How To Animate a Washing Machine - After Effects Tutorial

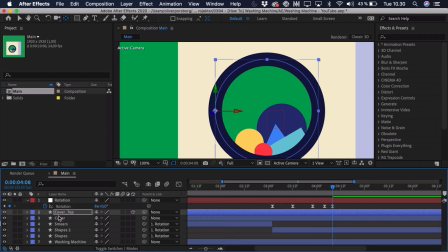(12:20)
We can turn on the 3D for the layer, click R as in rotation,
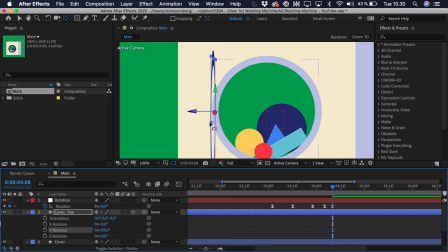(12:23)
then when we start to rotate it, you can see that it sort of gets flat, but we really want to sort of keep that width of the stroke all the way around, so it seems like a 3D object.
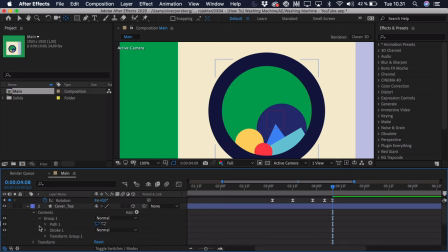(12:34)
Now the way we're going to do that is that we'll open up the layer, go to the contents and the group, then select the stroke, and we'll just set this stroke width to 1,
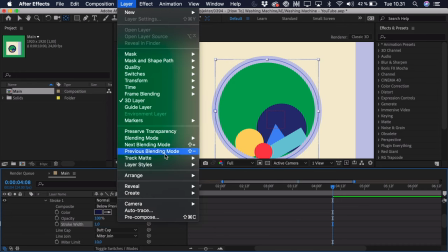(12:43)
then Then we will go to layer and we will go to the layer styles and here we will just select a stroke.
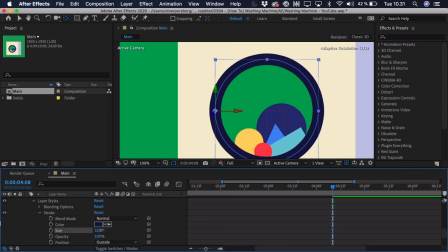(12:51)
So this stroke you can sort of alter in size so you get the same stroke width as you had before and you can just change the color by selecting the eyedropper tool here and clicking the color up from the stroke. So if we say this is a fine sort of width,
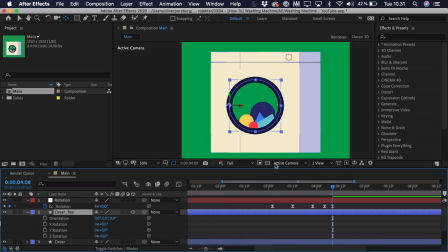(13:08)
we can go to the rotation again and here we want to see okay where do we want to start to animate this so maybe when it's just about finished so right around here we'll add a keyframe to the rotation go a bit
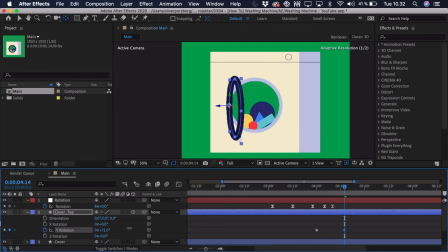(13:20)
ahead then we can start to rotate it outwards and as you can see because we have added that stroke as a layer style it keeps that width so we can add it all the way out here so this is just a bit of an overshoot and then we'll go a bit ahead again,
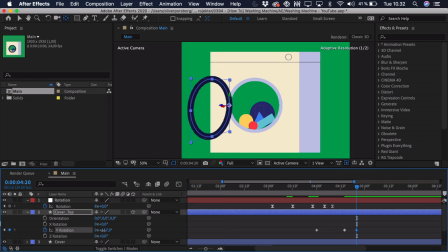(13:37)
and we just want to drag it back a tiny bit, so like this. Just F9 to ease it, and we're just going to select the value graph again, and just do some very, very simple easing to this, just to make it a bit more interesting.
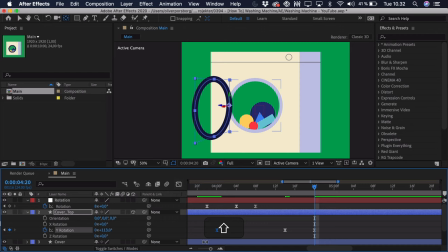(13:55)
So sort of like this should be fine, and then if we play this back, you can see we have that lit opening animation, now the overshoot is a bit extreme, so we can really just zoom in here.
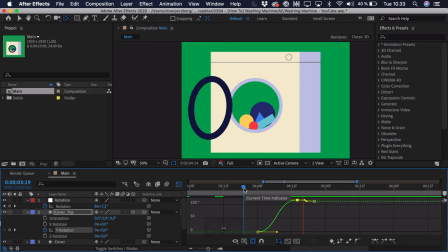(14:07)
Sort of try and adjust this a bit and try and play it back again. And you can also see here you can add some easing if you want to the start. So a bit more easing. And then your results should look something like this. Now you can see the rectangle blue shape here isn't aligned perfectly.
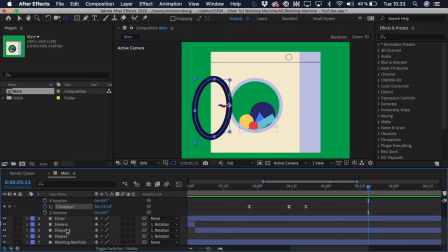(14:25)
You can see it's sort of floating a bit. We can just go into the shapes, press U,
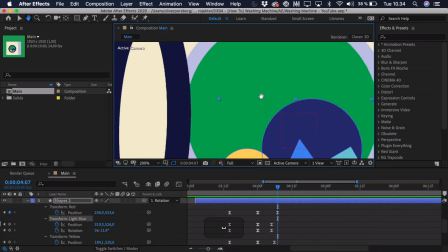(14:30)
go to the last keyframe of that light blue one right around let's see that's here
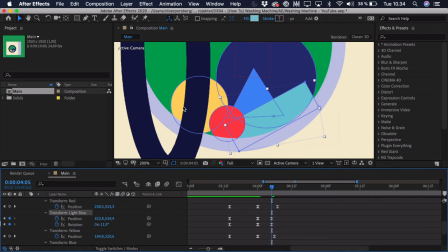(14:37)
and we just sort of drag it down a bit and also that's the same with the yellow circle so you can just select that and we can also drag
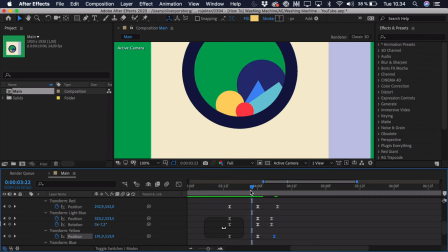(14:44)
that down a bit if we'd like so you can see it's sort of lining up probably here towards the end. But now if we zoom all the way out and try and preview the entire thing we can see what we have gotten so far.
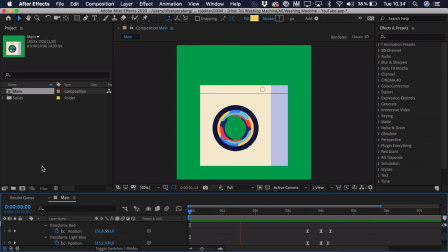So this looks great and at the end we just want to add some movement to the washing machine itself so it's sort of going a bit back and forth. Now I know in real life this wouldn't really move but it just adds a lot to the animation and the overall interest.
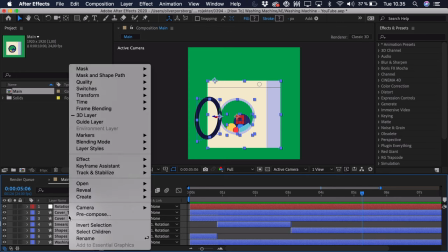(15:19)
So we'll command or control A to select everything, right click and pre-compose and just call this the washing machine. Then we'll go to the start, go to Effects and Presets and search for CC slant, drag that onto the layer and here we just want to select the floor by clicking this sort of target and just putting it down here on the floor.
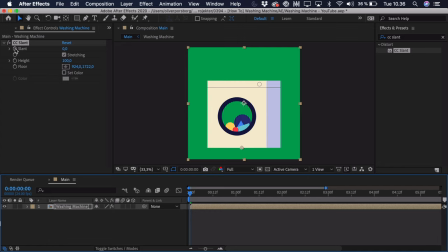(15:42)
So now towards the start, we'll add a keyframe to the slant, just press U so we can see it. And we know this animation at the start takes 10 keyframes, so we'll just go 10 keyframes ahead, we'll sland it a bit to the right, then we'll go 10 keyframes ahead again, so to 20, and we'll just sland it in the other direction. And now we just want it to go back and forth very quickly, so maybe in a free frame interval, so we can press command and control, click the right arrow key three times. Here we just set it to 0.5, go freeframes ahead again, and we can set it to minus 0.5.